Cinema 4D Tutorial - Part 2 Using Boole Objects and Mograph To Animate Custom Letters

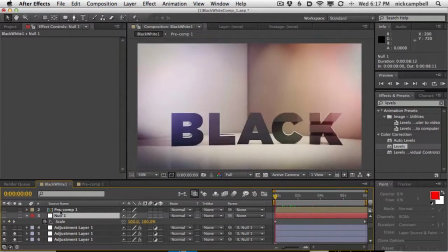So here we're adding almost a fake camera move just by scaling it all up. And what I did to scale it was I made all of these other layers.
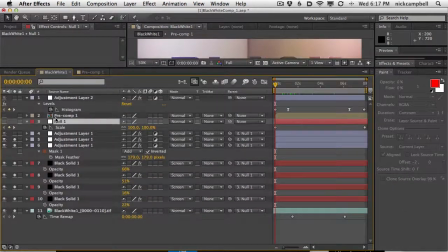Let's open this up. I'm going to select them all and just pull them up.
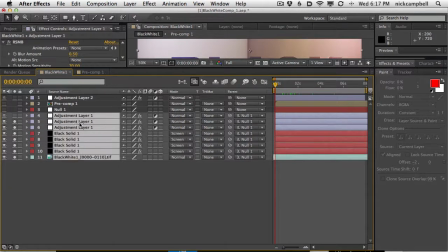All of these layers from here down that we've already looked at are parented just like this.
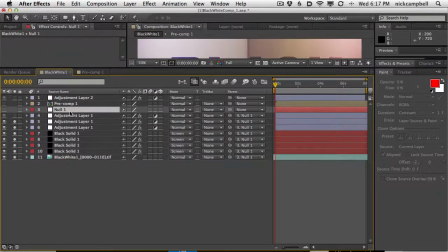I grab this pick whip, boom, parented to this null. And then if I hit U to see all of the keyframes, you can see all we have is a little bit of scale from 100% to 105% over the course of these 8 seconds.
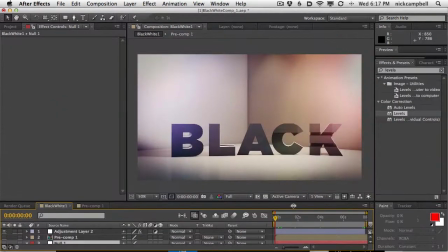So what that gives us is this really nice subtle little camera zoom without any re-rendering or anything like that.
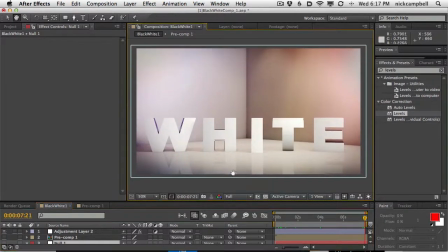And really you can get away with 5% scale. I wouldn't go much above 110% larger than your scene.
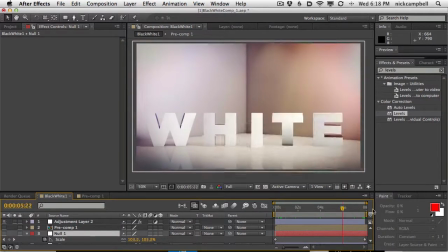But you know, you can get away with 110%. Don't tell anybody I told you that.
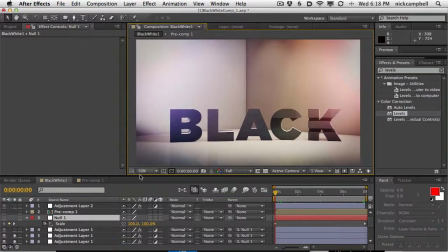But usually nobody's going to notice. All right. What's above that? That's it. Above that is just our fade ins and outs.
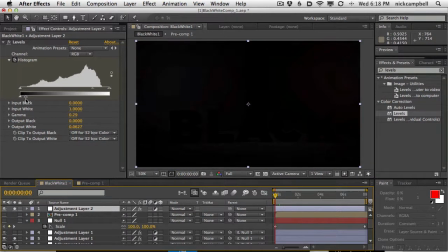If I turn that on, we have this nice little fade in, and it's really just a crank of our input and output, and also a gamma shift.
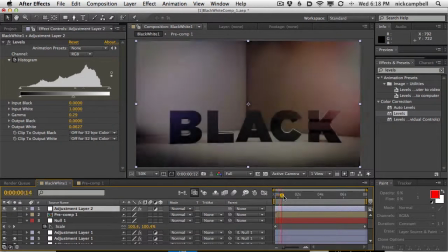So it's kind of coming in really natural here.
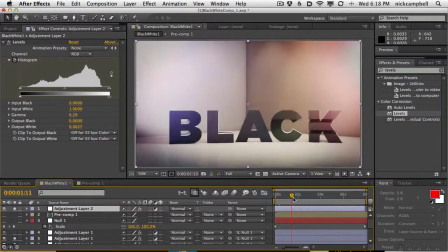You can see the histogram is animating from here to normal over time, and then it just fades out the same way. So that's just our fade in and out, and that's our whole scene done. So if you guys make something cool with this, if you change numbers into letters,
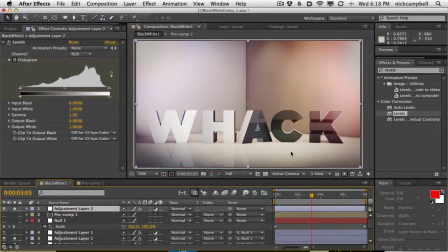models into other models, whatever you're trying to build with this kind of thing, don't forget to post it in the comments. And as always, thanks for watching. I hope you guys learned something, and have fun with cinema, have fun with After Effects, have fun with this stuff. It's the summer. Go swimming a little bit, but then get your butt in there and render some. You know what? Swim while you're rendering. That's the right answer. Okay. Have a good one, guys. Thanks for watching. I'll see you in another tutorial. I already said that. I have something else to ask you. I remember what it was. What do you think about these split tutorials? If you made it this far, hopefully it means you liked it. But this whole idea of Chris being able to show you some more complicated stuff, some more espresso, some more digging a little bit further into cinema than, frankly, I can show you anymore, and then handing it off to me to do some of the stuff that that I really enjoy doing, which is a lot of the lighting, the compositing, the finishing, the last little touches, and getting the final one out, talking some of the other parts of it. Anyway, this was our first one. Just like to get your opinion as well on how these work. I think they might be pretty helpful down the road when we start to get into more complicated stuff. A lot of people are bypassing what I know about cinema, and that's a great thing. But I want to be able to show you more stuff, and I think Chris is going to help out a lot with that. So I'd like to get your opinion. I'm already feeding you answers, so just put them in the comments. I'll see you in another video. I'm out of here. I'm gonna go swimming. Bye, everybody. Have a good one.